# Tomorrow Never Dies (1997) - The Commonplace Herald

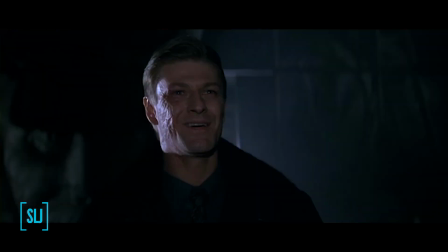[8:39]
But there should be a bit more here, especially after the series did such a good job with Bond and a former friend in the last film.
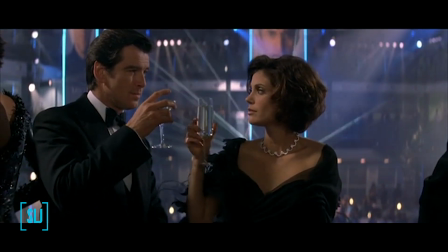[8:47]
I know these filmmakers are capable of so much more. Michelle Yeoh's Wei Lin is a very popular and memorable Bond woman.
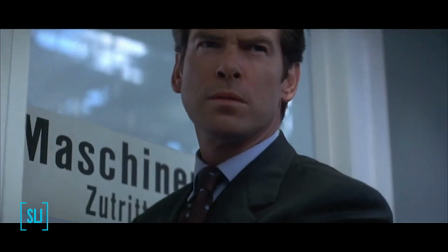[8:55]
Part of that is because this was the international breakthrough part for Yeoh, who has become one of the most respected and prolific actresses in history.
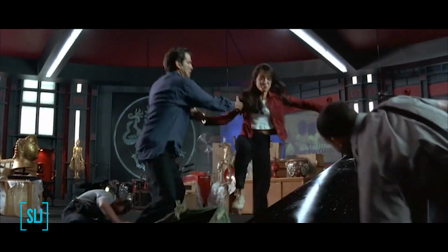[9:03]
Part of that is because she is given plenty of opportunities within the film to hold her own,
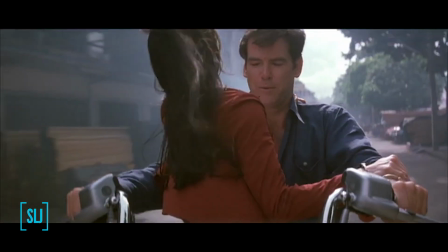[9:07]
and she doesn't have much time to be visually exploited for her sexuality, which helps give the character more standing with a lot of audiences.
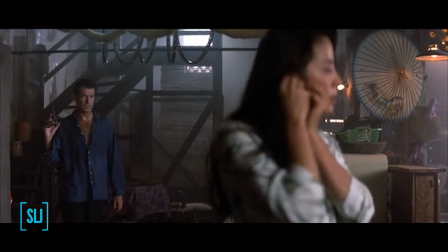[9:15]
On the surface, it's clear why she's in the conversation about the best women of the series.
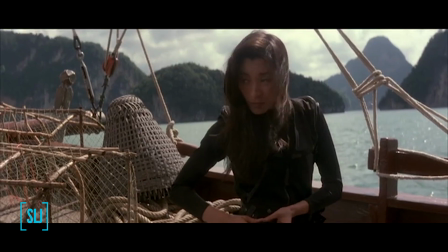[9:20]
I have some issues with her.
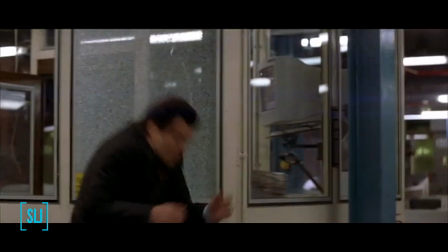[9:21]
I think because we are focusing so much on Bond's side of the investigation, Wei Lin seems to come out of nowhere in the second half when we see her at the Devonshire wreck.
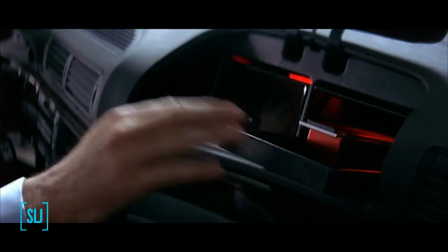[9:31]
Seriously, Bond had to recapture the GPS encoder and have an expert work on it before he could find the wreck.
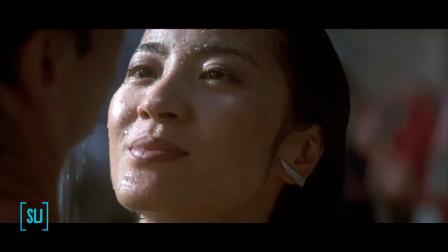[9:37]
So how did she find it? My second problem is that I don't buy the romance angle.
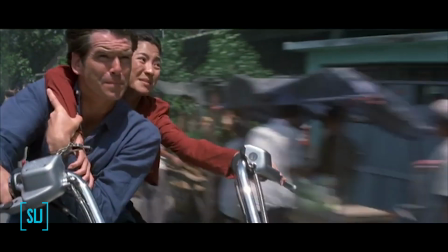[9:42]
They don't have enough downtime to flirt or build a relationship to make this work.
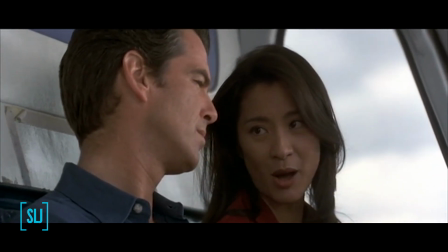[9:47]
Michelle and Pierce just don't have the natural chemistry to sell me on something deeper. Much like the filmmakers do in Quantum of Solace with Camille,
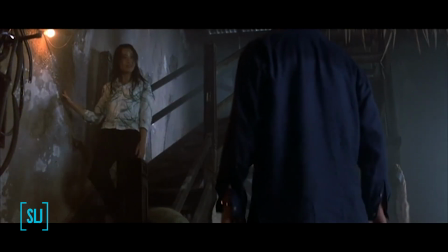[9:54]
I wish Wei Lin and Bond would forgo the romantic relationship in favor of just being colleagues.
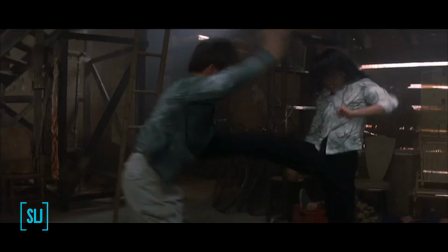[10:00]
The action scene with her in the bike shop is my big low point of the film. It feels very obligatory.
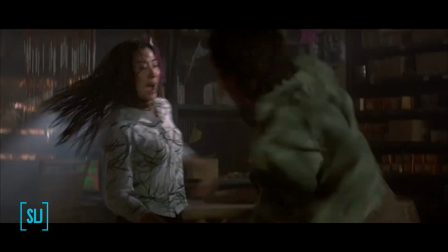[10:06]
We have a great martial artist-inclined actress, so let's utilize those skills.
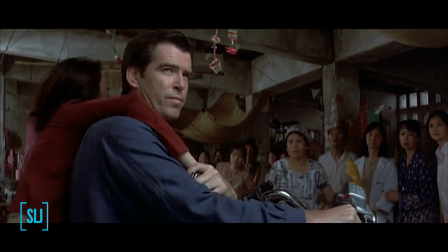[10:10]
It also comes just after an extended sequence where she and Bond escaped Carver on a motorbike,
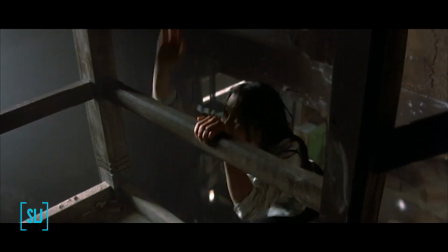[10:16]
so it interrupts the pace and feels like an unneeded extension in the action department.
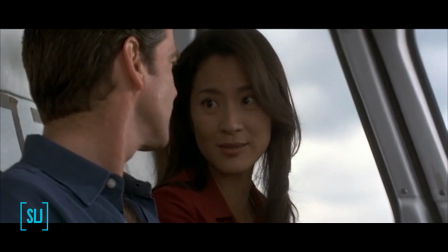[10:21]
Beyond that, I think the bickering can get a little one-note quickly, But I still think Wei Lin earns her place amongst the pantheon of great Bond women.
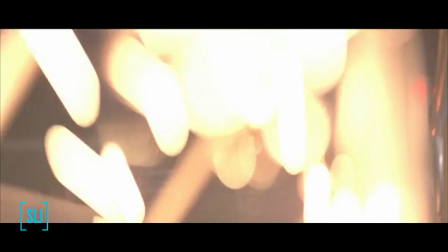[10:29]
She doesn't annoyingly try to upstage Bond throughout, so there's room for both her and Bond to have the spotlight.
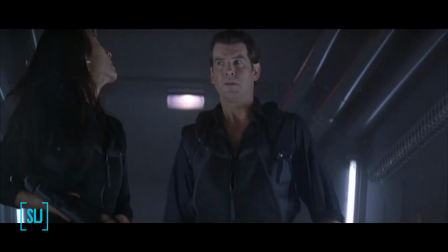[10:35]
After the bickering is done, they feel like reasonable agents working together for a common goal,
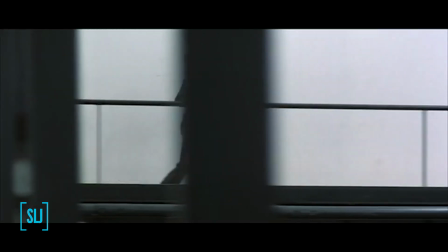[10:39]
though I'm not a fan of her getting captured twice, and it's great to see a more action-focused companion this time out.
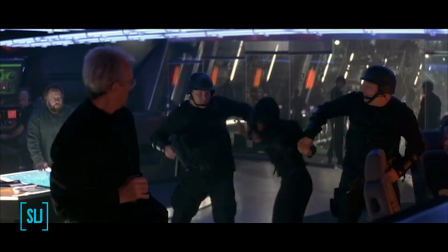[10:46]
Wei Lin's light has been somewhat diminished in recent years, but I'm not surprised she still tends to be a favorite, and I'm inclined to mostly agree.
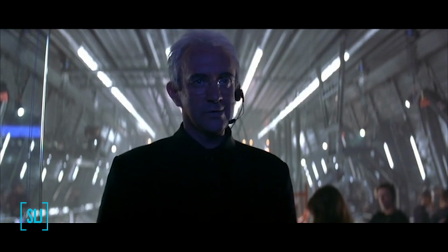[10:56]
Elliot Carver is played by Sir Jonathan Pryce, in yet another role that was designed for Sir Anthony Hopkins.
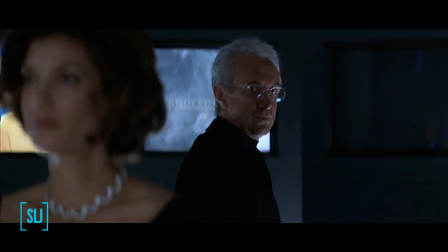[11:02]
Pryce makes the character his own by making him a right bastard that's very colorful.
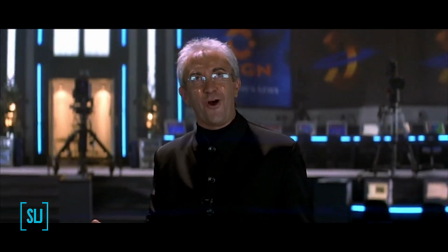[11:07]
A media mogul character lends itself to a theatrical performance,
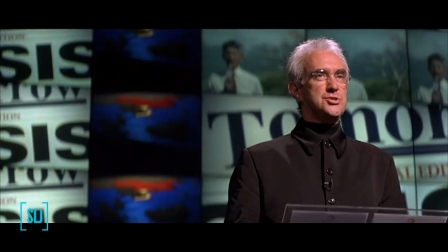[11:11]
and Carver feels like a larger-than-life character that rightly makes a living in presentation and media.
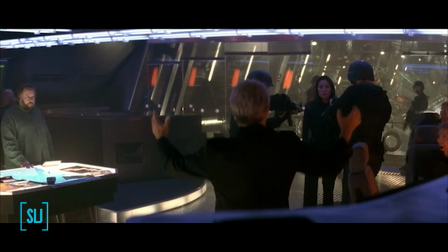[11:16]
He may be a little too campy for some, but A, there are plenty of Bond villains in the past who have had a sense of camp about them,
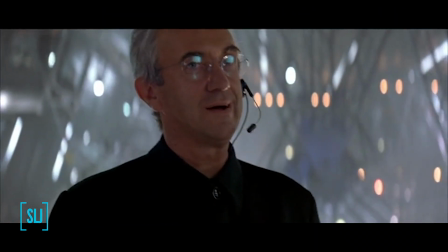[11:24]
and B, I don't feel like these moments take away from his threat.
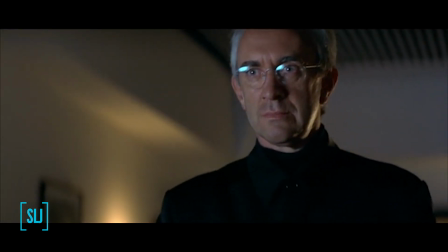[11:28]
Sentencing his wife to die is a very cold act, but it's complemented with a short shot where we see Carver taking a moment to himself.
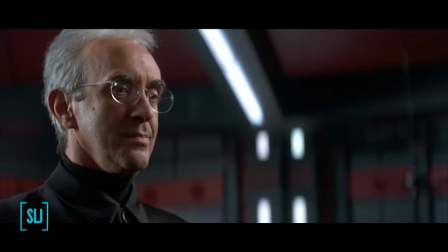[11:35]
I read this as him coming to terms with this decision. Later, before he responds to Bond's jab about Paris and Saigon, we see him pause.
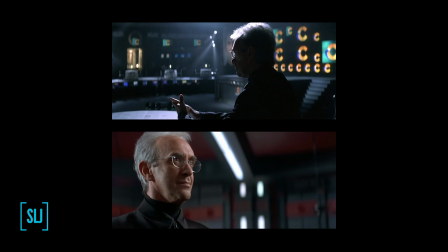[11:44]
The way I read these two bits together, losing Paris is a personal blow to him, but a necessary one for his ambitions, and thus we have solid evidence of Carver's lack of value in human life.
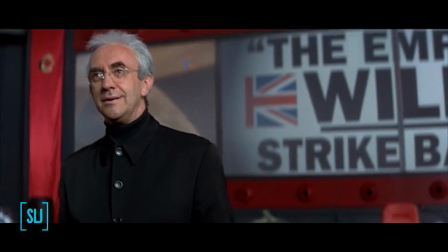[11:55]
I think seeing something beneath the surface is important for a villain, and I applaud the filmmakers for keeping that in mind.
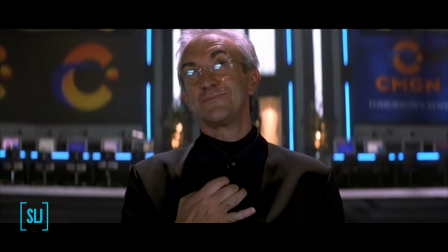[12:01]
He's a really fun presence here and a much appreciated bright spot.
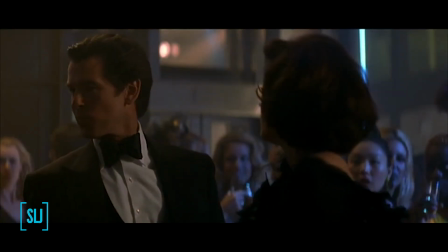[12:06]
As I explained, I think the Paris storyline isn't carried through to its fullest potential.
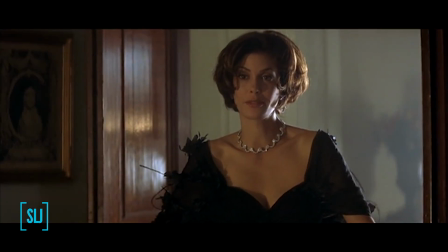[12:11]
I don't think I can pin this squarely on Terry Hatcher, though. She's a little mundane in her acting choices,
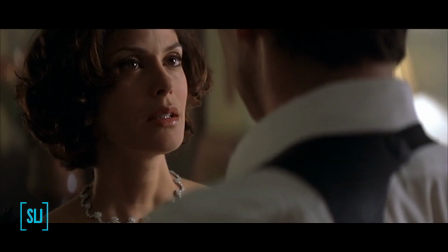[12:17]
but she's matching Pierce and her intensity to make me believe the history between these two, and it's a complicated one.
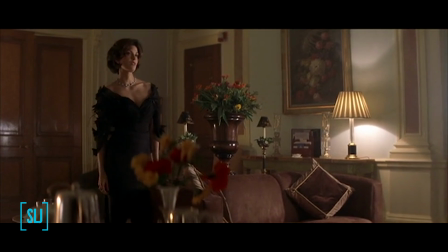[12:23]
She clearly misses him and holds a lot of fondness, but feels enough anger to have still searched for his obituary after his departure.
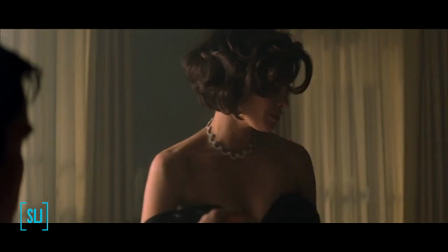[12:31]
That's a hard line to walk for an actress, and she performs it well enough.
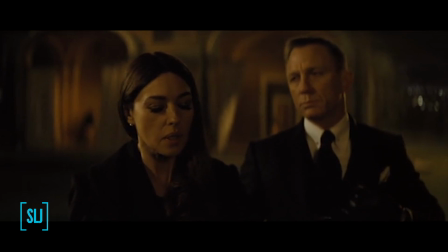[12:34]
Though I do have to wonder what it would have been like if we managed to get Monica Bellucci in the part like Pierce wanted, or if we had a returning actress from one of the other films,
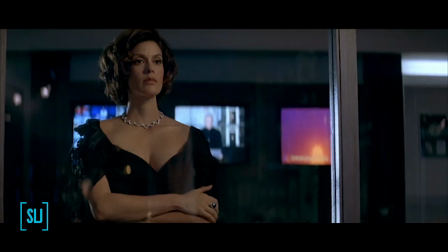[12:43]
but oh well. She's a fair addition to the cast.